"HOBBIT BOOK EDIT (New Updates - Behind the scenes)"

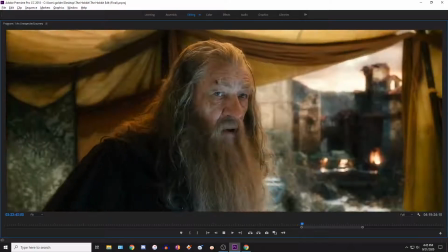What are you talking about? I can see you know nothing of wizards.
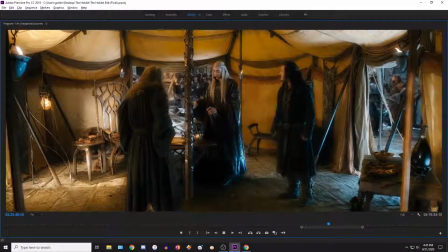They are like winter thunder on a wild wind, rolling in from a distance, breaking hard in alarm.
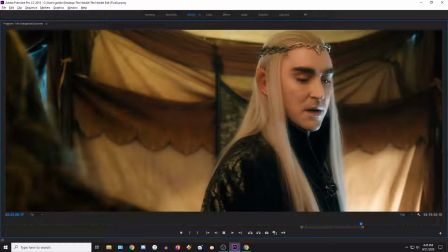But sometimes a storm is just a storm. Not this time.
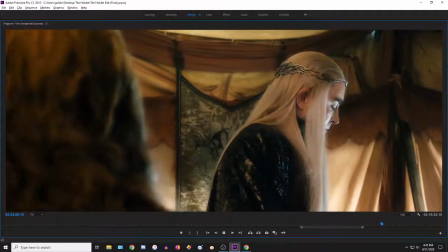Armies of orcs are on the move.
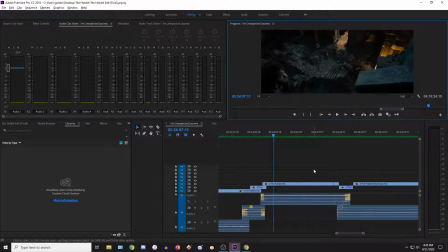And then there we go. So basically, they're not listening to him, and that is the problem.
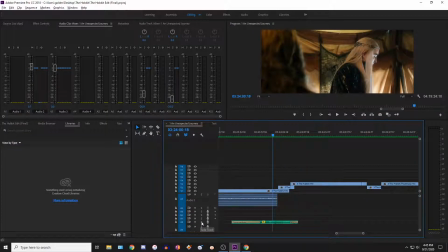And you know, that's all the scene really does. I have some soundtrack here to make the transition better. This audio plays the same.
Armies of orcs are on the move.
And then I fade it out, and then I have some background marching.
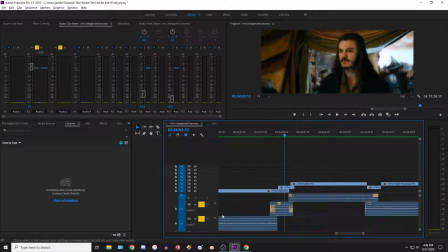I don't know if you can hear that. It's kind of quiet. But just to keep the atmosphere going so it doesn't go silent. And of course, we have the music helping that out, so it's not feeling silent. And we have a nice music transition.
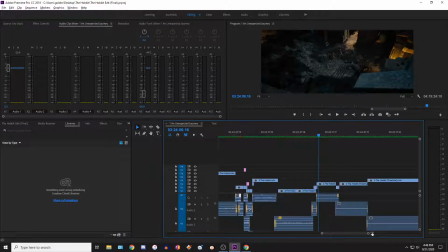So I recently made this. So with my edits, I'm always going back and double checking things, and you know,
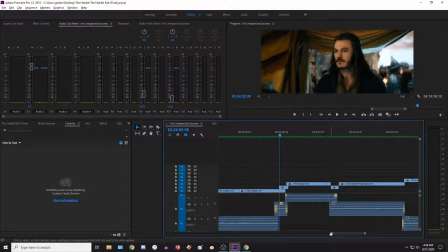so this could possibly slightly change, but what I came up with earlier today is this, and so I'm happy with that. I actually had an original version which was longer, but it just, you know, I had to cut it down to what we have now, or else it would seem too weird.
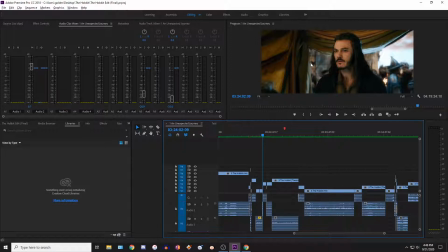You know, I didn't have enough shots of Gandalf inside here, because they soon walk outside of this tent and they start talking about other things,
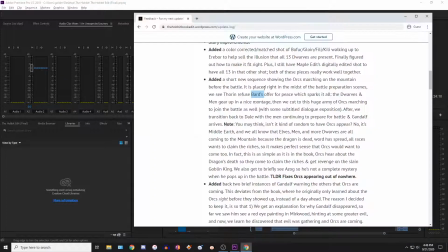and it was really hard to get working, but I think I found a good balance.
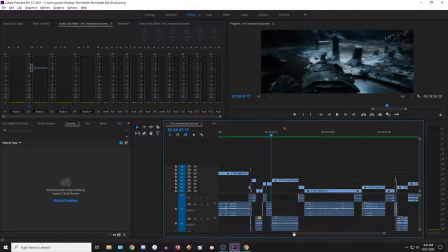You know, none of these edits are easy. People might like to just say, oh, this doesn't flow well,
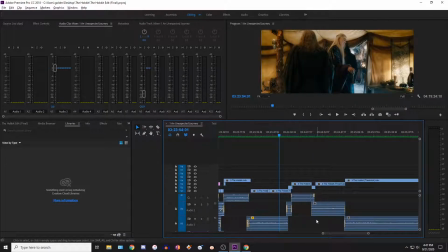but an immense amount of thought and restructuring goes into this to make things just passable.
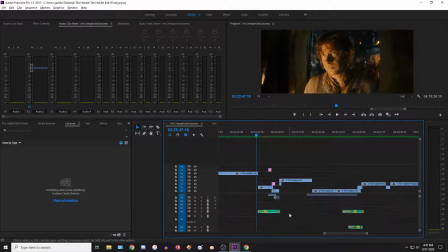I mean, look at how complicated all the sound and crap goes with the mixing and everything, and trying to get scenes and shots right.
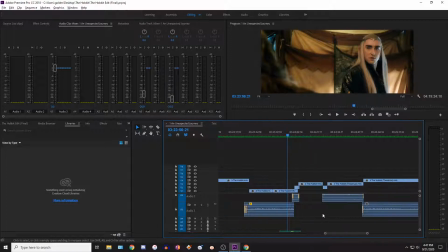It's a tough challenge, for sure.
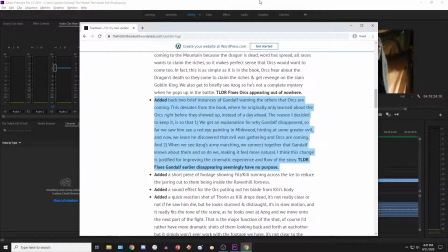Now, next up, oh yeah, well, in conclusion though, this fixes orcs showing up out of nowhere and Gandalf disappearing for no reason.
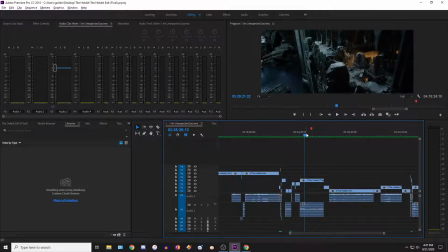So those are two sort of questionable things about my original edit, and so now we know that Gandalf was doing something important in finding out about these orcs.
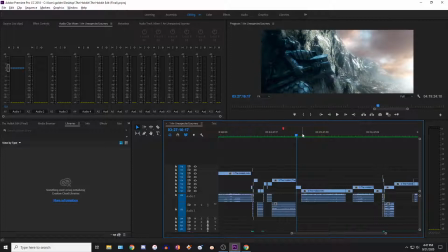And if you want to know more about that, then you'll have to read about the books,
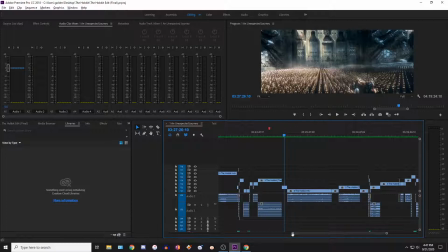and of course you hear about the Dol Guldur side plot, but that is not for the Hobbit tale in this movie. Next up, let's see. We get to the final battle. This is largely the same.
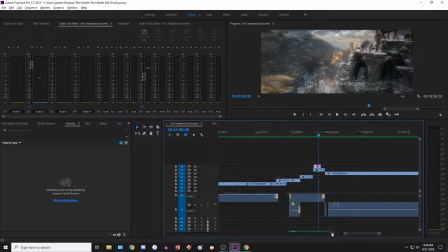I also have another. This was in my old version, but just to point out, this is another redubbed subtitle similar to the marching scene, where we make it so that the Azog wants to take over the mountain. That's pretty much because we don't have the context of Gandalf talking about the strategic position.
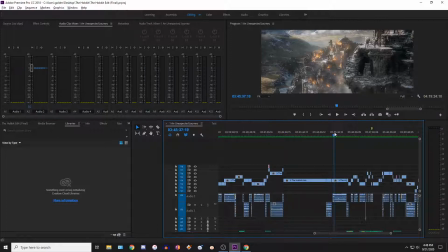All we know is that the orcs just want to get the gold in the mountain, basically. So then they charge out.
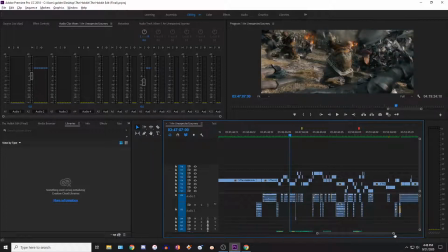He gets knocked out, and so then we go into the music montage. So I have improved this a little bit. I originally had gone for something where you hear the battle and the music is quiet, and then we cut into a scene, and then the music gets louder and the sound stops.
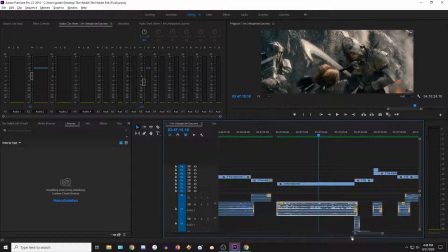But people were confused at that. I thought that was a common thing, that with music montages, usually the sound is quieter. But regardless, I've reverted that. So we hear this battling with the quiet, well, not quiet, but
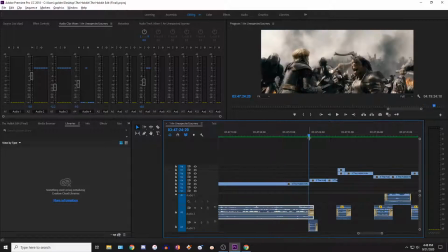the music is more just normal volume. And then I've restructured it to try to make it flow better. So we have fighting on the plains in front of Erebor.
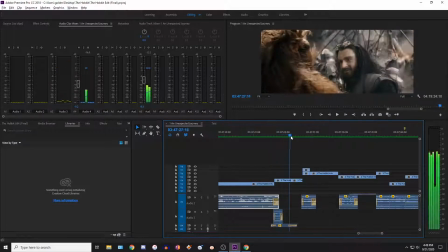Then we cut to Thorin briefly hugging him, and they notice the importance of Azog controlling everything.
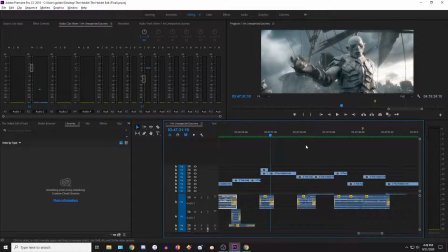We see him reacting. We see that that Azog is looking down, and we already are building a connection that these two are going to fight.
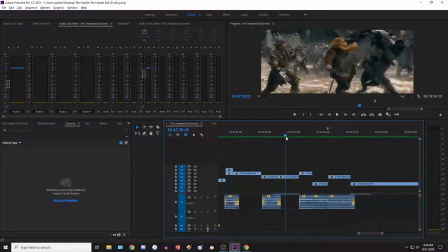And then we cut back to more fighting, and then Thorin is up.
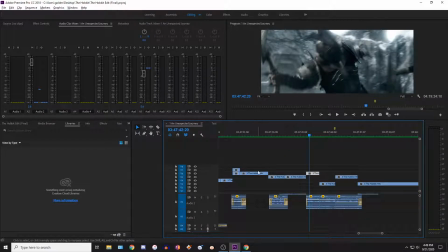So originally it had this shot right here, and so and this was pushed back, and so it seemed kind of weird that we just cut from him looking at it, 10 seconds later, boom, he's there.
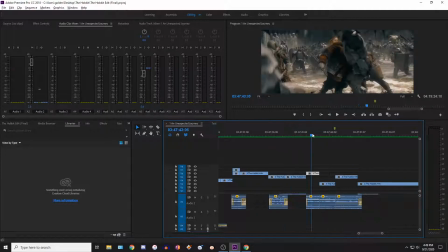So it gives it like 20-30 seconds in between, at least, from here to here.
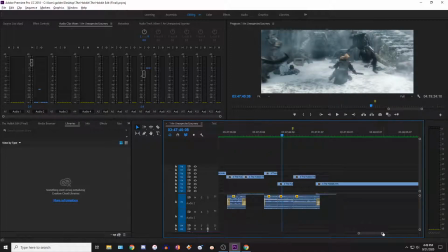So it's still a difficult thing to smooth out, but it's better than before.
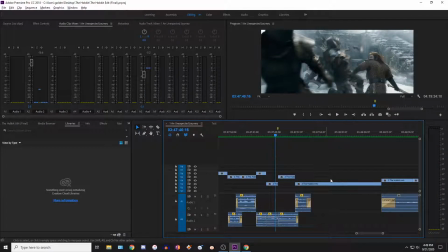And of course, the music is dominating, and we're in a music montage, so it's not going to be perfectly like time accurate. You know, it's not like a minute in this montage is not the same as a minute in just a normal scene, like where they're talking here.
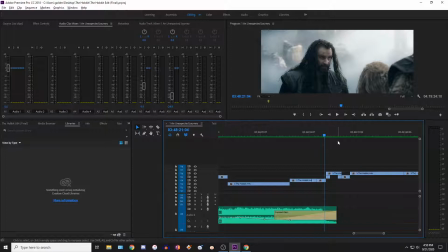So okay, that's my little explanation on that. Anyways, though, I did add a quick shot of them walking across the ice here, so I added Thorin talking a little bit longer to them too, so it plays like this now.
Keep low and out of sight.
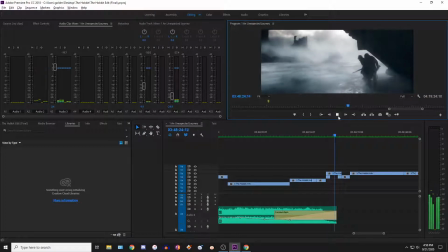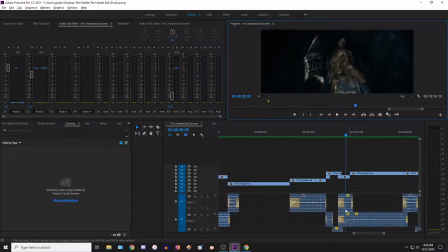One thing though, I want to check, was okay, yeah, so I just felt like it got too quiet for this sound.
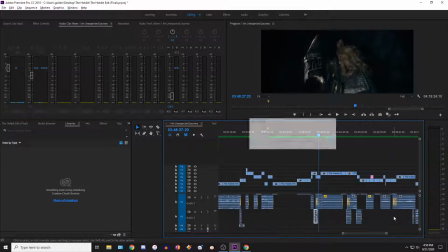Okay, well that's good. Good as it can get.
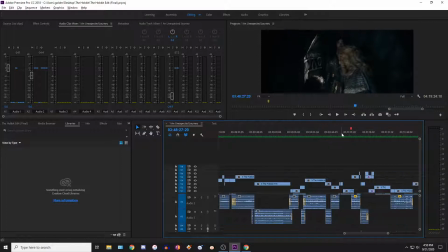And then I also added a sound effect to when Keely gets, the orc pulls the blade out of Keely's body right here, so.
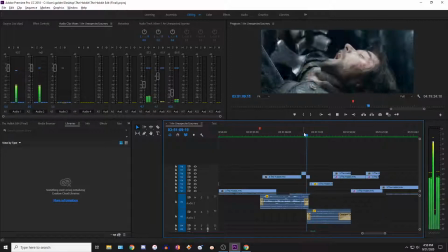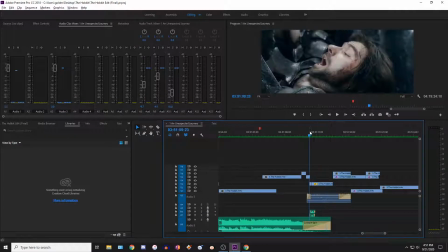That works pretty well, just if you're curious, this is what it is.
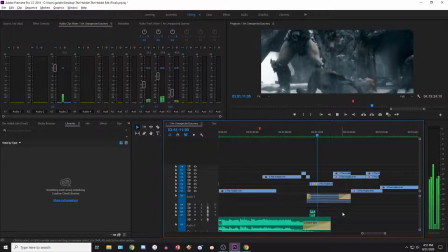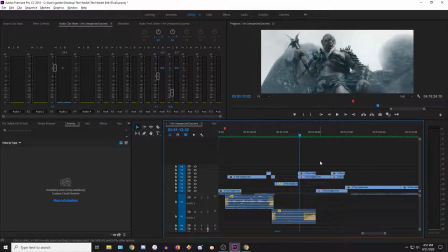I restructured these scenes now, or shots, so we have Bolg reacting for a couple seconds,
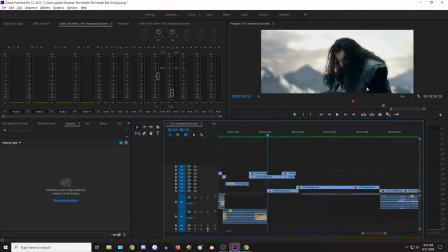keeping the pace of the scene slow, and then a slow motion shot of Thorin, he looks tired and kind of out of it.
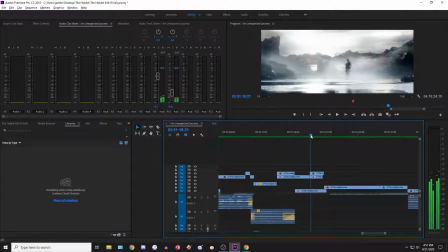He was fighting on the ice previously against some orcs, but now he notices Azog has stepped out onto the ice to finally fight him 1v1.
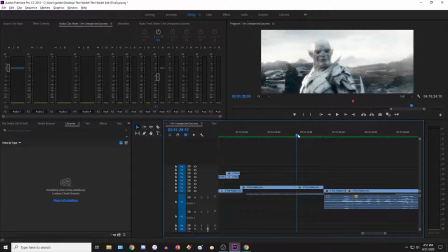Get a close face shot of him, and then the army is coming, and now this plays out the same, but then this is different.
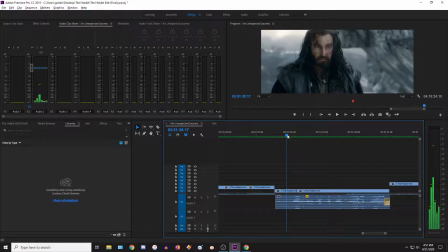So now, instead of the eagle showing up right away and him walking, we have about a minute of fighting.
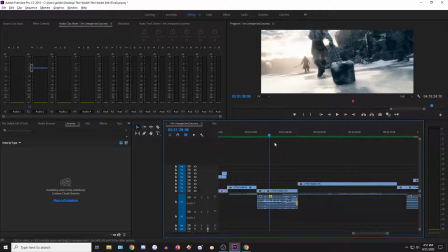So this establishes that the two are fighting, number one, and then number two, as we get into it,
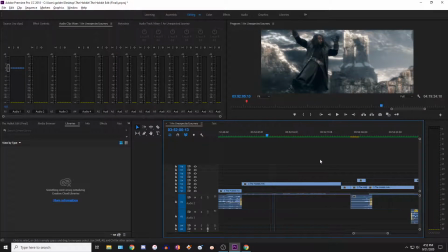we start to see him slipping and falling and rolling away, and we know that he's kind of in danger.
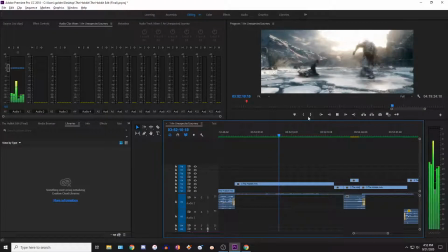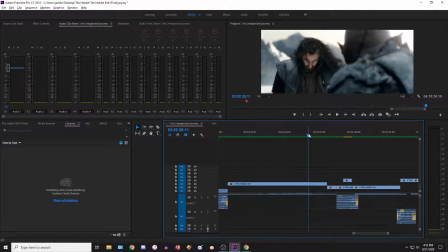So then right when we think it's going to be over and one of them might die or whatever, the eagles show up.
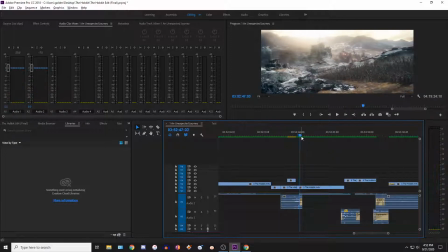And then let's see.
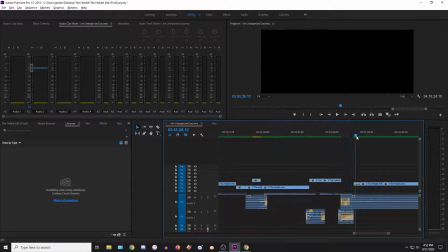About a minute after that, then we're a time jump has occurred.
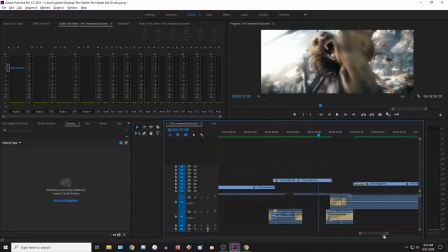So I'll go over this. I know this is the same as always, but I've tried to do a few things.
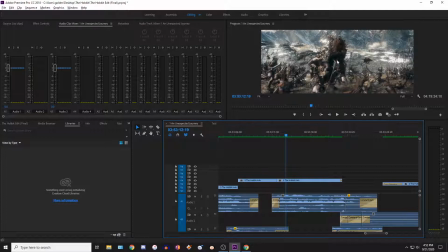So number one, we see some pretty grimy stuff going on of him destroying a ton of orcs.
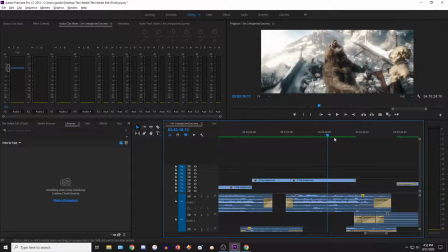he's doing really well to fight. Same with the eagles.
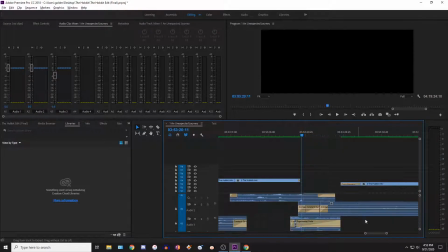And he lunges at the camera, and then we get a couple seconds of just sound of the battle, and it slowly gets quieter until it kind of echoes into Bilbo waking up.
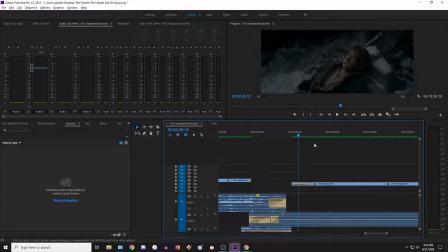So the audio, the video cutting off, the fade in from black, the peaceful music now,
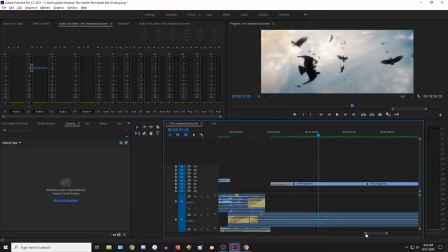the quieter wind, all help to serve the purpose of telling that a time jump has occurred. And if it's confusing still, well then I don't know what to tell you.
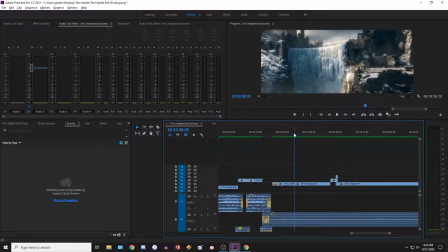But we go to this shot, and it seems like Thorin is okay.